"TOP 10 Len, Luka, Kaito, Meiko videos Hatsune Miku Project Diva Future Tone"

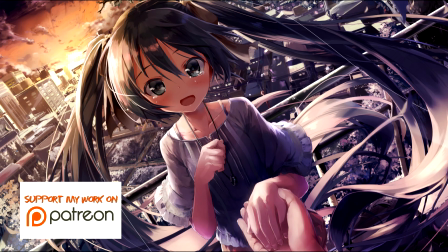[0:07]
Thank you for checking out my video. I really love Hatsune Miku and enjoy sharing some of that dedication by making videos all about her. To improve my content, I decided to launch my own Patreon page, where you can support me if you feel like Miku's magic reached you by watching them, with neat rewards waiting too. Link in the description. Well, that's all, and now enjoy the new video! Hi there, Sanky to Miku again. As always, thank you for checking out my newest video. I just wanted to do another Miku video as always, but I'm in quite a pinch right now, do you see that? Kaito, Len, Luka and Meiko are threatening me and all the other Mikus to do really evil things with them unless I do a video focused on them for once. So of course, I don't want all the poor Mikus to be hurt, so I guess I have no choice. Okay, so they just told me that I'm supposed to do another top 10 videos in future on list, but of course featuring these guys. And what's apparently important is that it has to be both a good video and a good song. What else? Oh yeah, and also I'm only including stuff that hasn't been featured prominently in any of my other videos yet, right? What else is there? Well, obviously Miku videos are banned, I'm very angry about that. But so are Rin videos, because I already made a separate video dedicated to her, so... No. Len, what are you saying, Len? Oh, apparently Rin and Len duets are fine. Stop that! Please don't hurt my Mikus! Whatever, I guess I have no choice but to do this list, so I guess, enjoy.
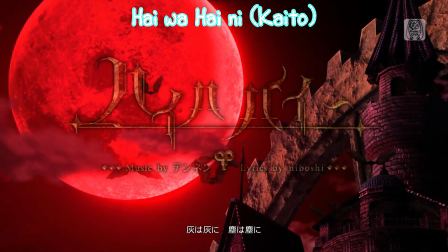[1:20]
Oh, kick ass! We start the list by checking out a neat song by my secret vocaloid crush, Kaito! But seriously now, we're actually looking at a cool video here as well as a decent song.
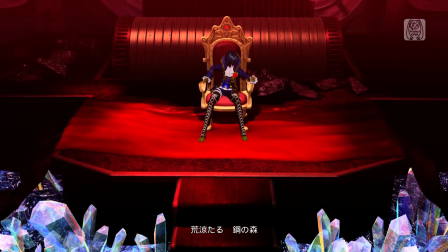[1:28]
The theme is pretty depressing. It's just about the transience of life, with everything going back to ashes.
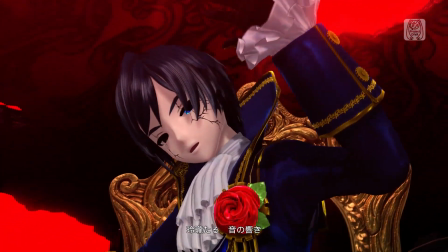[1:32]
Gee, what is Kaito up to actually? He's just sitting down on a throne in some sort of creepy castle. Is he just waiting for his end?
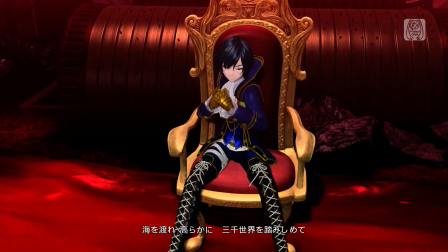[1:38]
I mean, sure, make fun of you from time to time, but suicide is not an option, you know? Your last song in last year's meter was pretty cool.
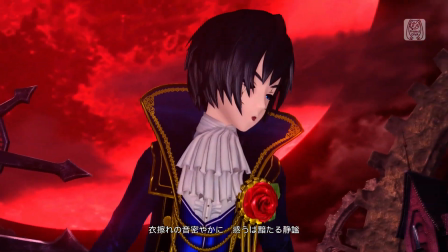[1:44]
Phew, I think he calmed down. Well, even so, we find him chilling on a graveyard and then on the balcony of his mansion, singing melancholically.
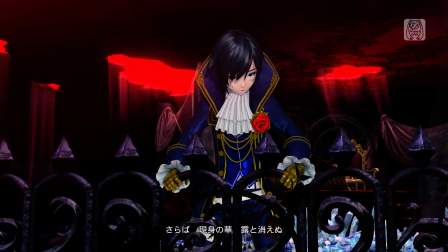[1:51]
Pretty cool! All of these moving parts of a clock are certainly also a symbol of the unstoppable progression of life.
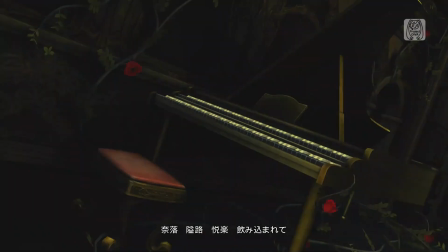[1:57]
But what's that? Oh, his secret fetish! As he walks toward an organ, we see puppets of all of his vocaloid buddies?
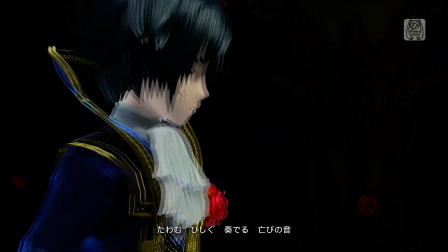[2:02]
I hope they are puppets anyway! Are they? They begin moving suddenly! Really creepy, especially their faces, but very well shot.
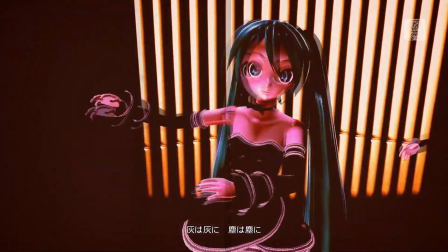[2:09]
Cool video! In the end, Kaito seems to... die for his sins? Fair enough! Kick-ass, right? I know this will impress everybody at the next party.
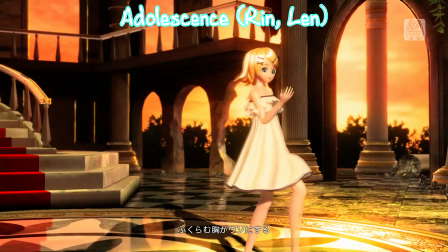[2:32]
This video isn't all that special, to be honest, but a nice example of a well-shot dancing PV. The song tells the story of Rin and Len having a difficult time dealing with their adolescence.
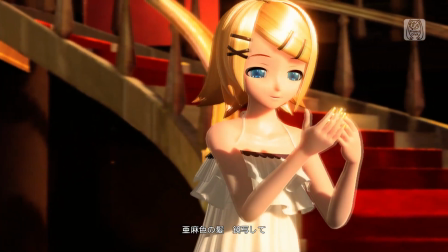[2:40]
They don't want to grow up and have all kinds of responsibilities.
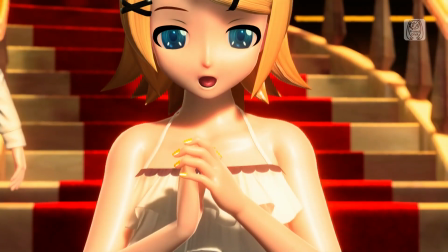[2:43]
Another way you can interpret it would be that they are interested in a romantic relationship with each other, but believe me, we get to that later anyway.
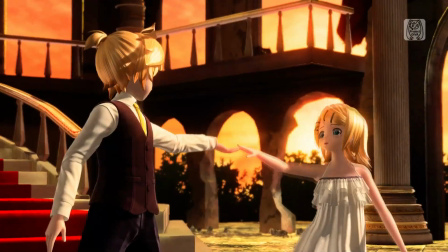[2:49]
Rin's long scream at the start sounds very lovely and the scene is portrayed well too, with her brother helping her getting up on her feet.
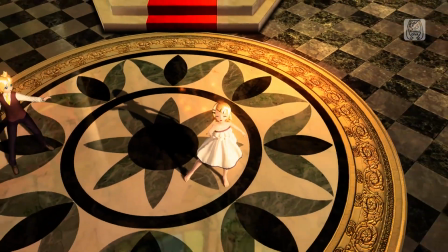[2:55]
Speaking of feet, I don't want to make too many people quit the video just yet, but let's just say that I like Rin's cute dress,
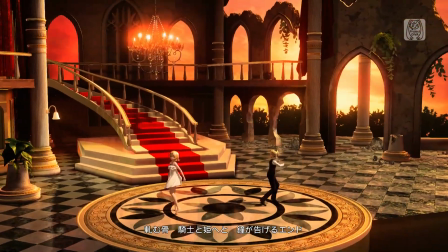[3:00]
burying her feet, making the whole dance through the video kind of elegant and sexy at the same time. Okay.
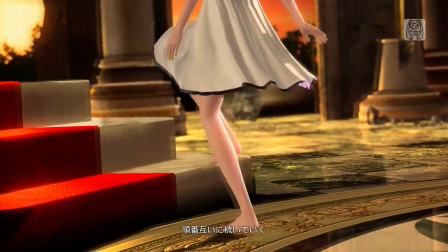[3:05]
Yeah, so even though this is all in the same location, it's still so well made. Rin walks up the stairs, gazing into the distance with a happy face while Len is addressing her from the bottom.
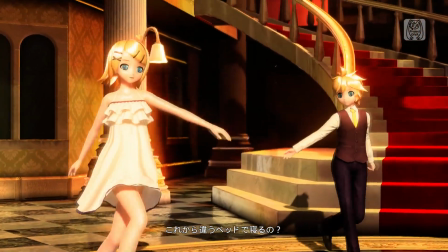[3:13]
The camera angles and lighting are both brilliant throughout. Their movements are incredibly fluent and their expressions believably made.
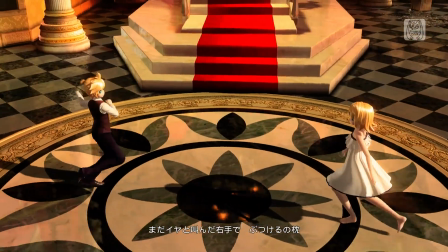[3:19]
Just watch their dance closely, as they switch between solos going back and forth between the two. Wow, that scene with the spotlight effect too!
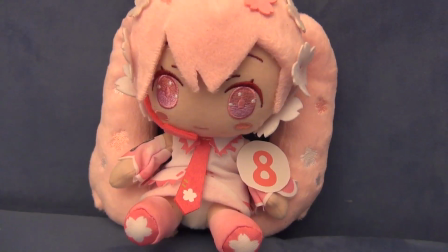[3:25]
This is proof that a dance movie can be very nice to look at as well. What is it with Luka songs being so depressing?
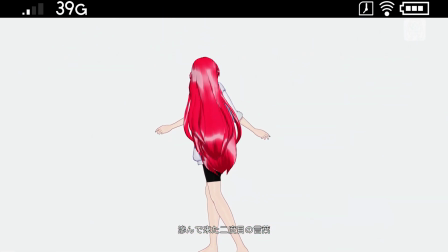[3:32]
I already discussed Teleworker in my top 10 finale video, and now this one is also not as happy as you might expect. Luka is aware about the fact that nobody in love is probably irreplaceable, except for Miku.
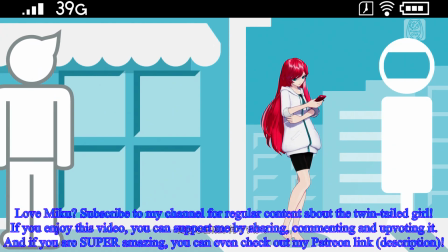[3:41]
Nobody would even notice when she would be gone. She thinks of an imaginary interview where she is the center of attention, being asked all kinds of questions.
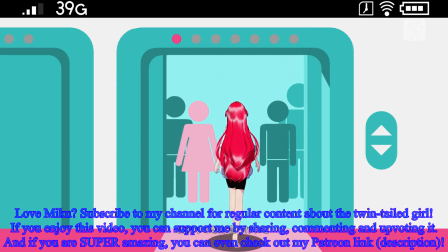[3:48]
The video has a pretty unique art style to it. She walks around in a strange looking world.
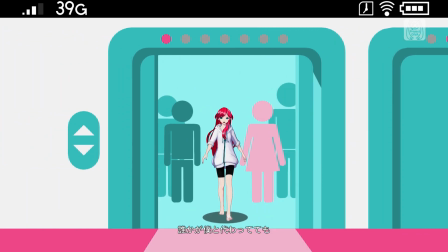[3:52]
After she got off an elevator where everybody else was just a symbol of what a person looks like, she's in the middle of a lot of tables and chairs, one of which represents her place in life.
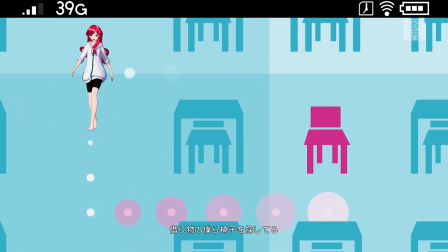[3:59]
Yeah, everything is designed as cold looking on purpose.
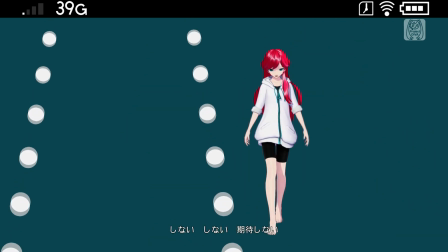[4:02]
While she walks down a street, thinking there would be no future for her, it shows the no entry sign of the end of the road. She then sees herself on a big screen with people talking about her.
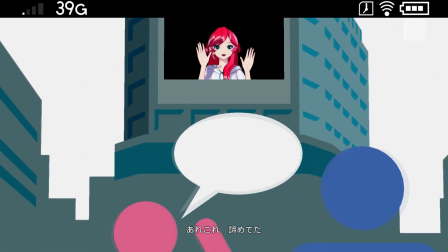[4:10]
She doesn't want to be just another replaceable being. Oh yeah, the entire time there are some symbols found on a smartphone display on the top of the screen.